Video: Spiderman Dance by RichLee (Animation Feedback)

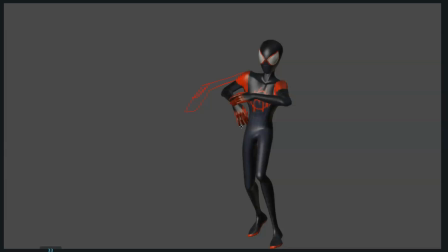So you create that, you also straighten the arm, so you create the contrast, so it's not like the arm is bent all the time, but is you open it and close it, you create that contrast between arms as well,
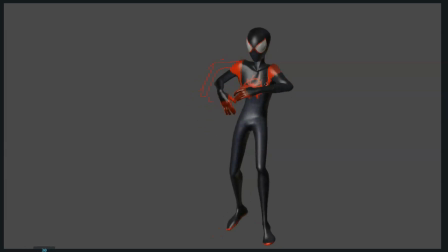so you reduce the symmetry, and then because also this transition see
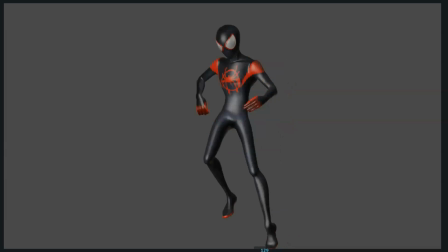well, let me check this now that I'm seeing it.
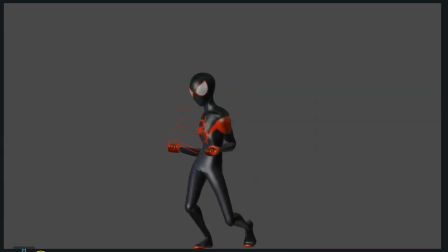Well, maybe, yeah, now that I say it, maybe not that, not, I exaggerated it a lot. Maybe not that much, don't exaggerate it that much, the opening and the raising the arm, but a bit more of that feeling. So maybe not that much, but yeah, create a bit more of that feeling of the arm opening a bit and then closing.
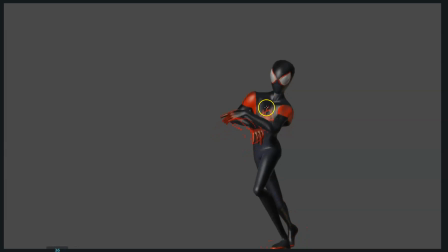I really like this, how the arms straighten up here, and then the neck, all this part, I really like the feeling that you got. Also how the shoulders raise, the arc that the shoulders create, the squashiness that you put into this animation, really like it.
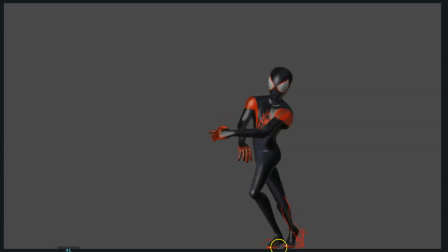But be careful here with the toes, because you see how the foot is moving forward, but actually it couldn't move forward. If it could slide back, but move forward here, it is not possible. So check that out.
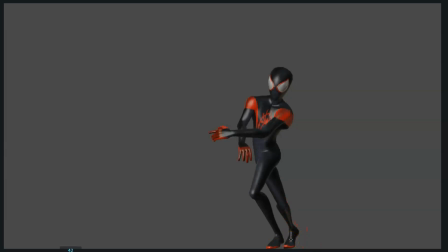So make sure that the feet feel like when they are planted on the floor, that they are on the floor, that they don't slide around. And also here you see how this one arrives. See the toe here, how it feels like it's over lifted.
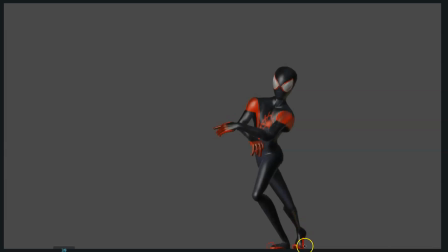So check that out. And also see how it gets to the pose, and then the next frame is already moving to the other direction, and it feels a bit floating this place, because see how both feet are moving,
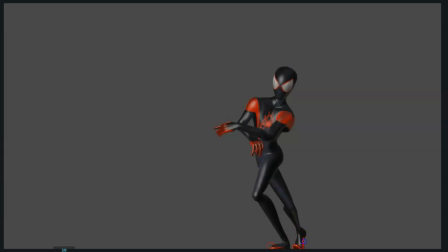so it wouldn't be possible. So I would also, you see how the feet reaches, so maybe the foot reaches this point, gets stuck there, and then keep the foot in this place. So we can see, and this frame as well is on, so this one and this one,
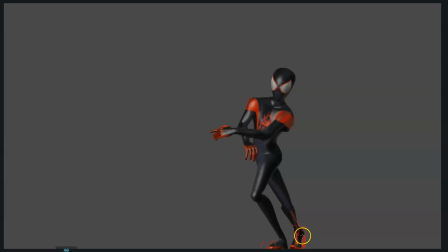the foot stays on the same place, and you start to see how it's rolling, it's favoring the leg. So see how the foot starts, like I draw here, like it starts to rotate a bit more, and then this frame, it lifts off the ground.
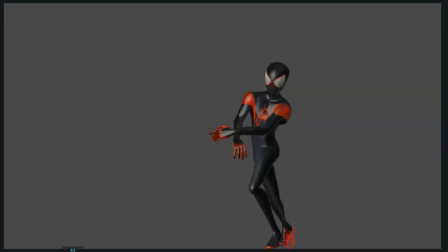And see, be careful here with the toe, that we can see also that this is still rotated up, remove those special rotations there, and yeah.
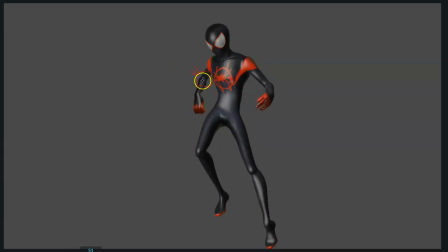And then also a small detail here, see how the elbow is creating a really nice arc here. Here I would also open the elbow a bit more, so you create a nicer spacing.
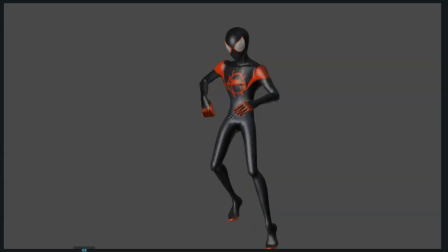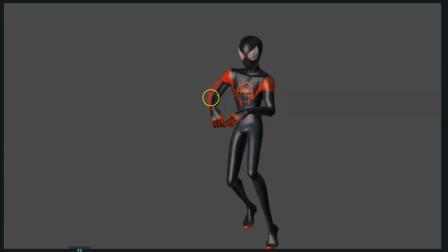Because here I would, like, he's leading with the arm, so I would expect to see a bit more of elbow, like to show that he's leading with the elbow. And then you see how it creates the arc, really nice, the arc moving back, but then see how it stops moving to the right.
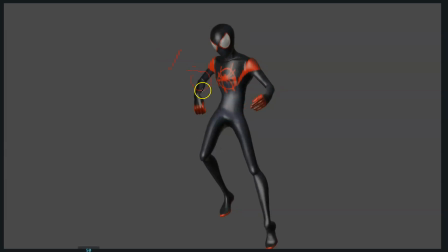So I would like to see how it creates this arc, see how here it starts moving to the right, and move it a bit more to the right, so we keep seeing that path of action.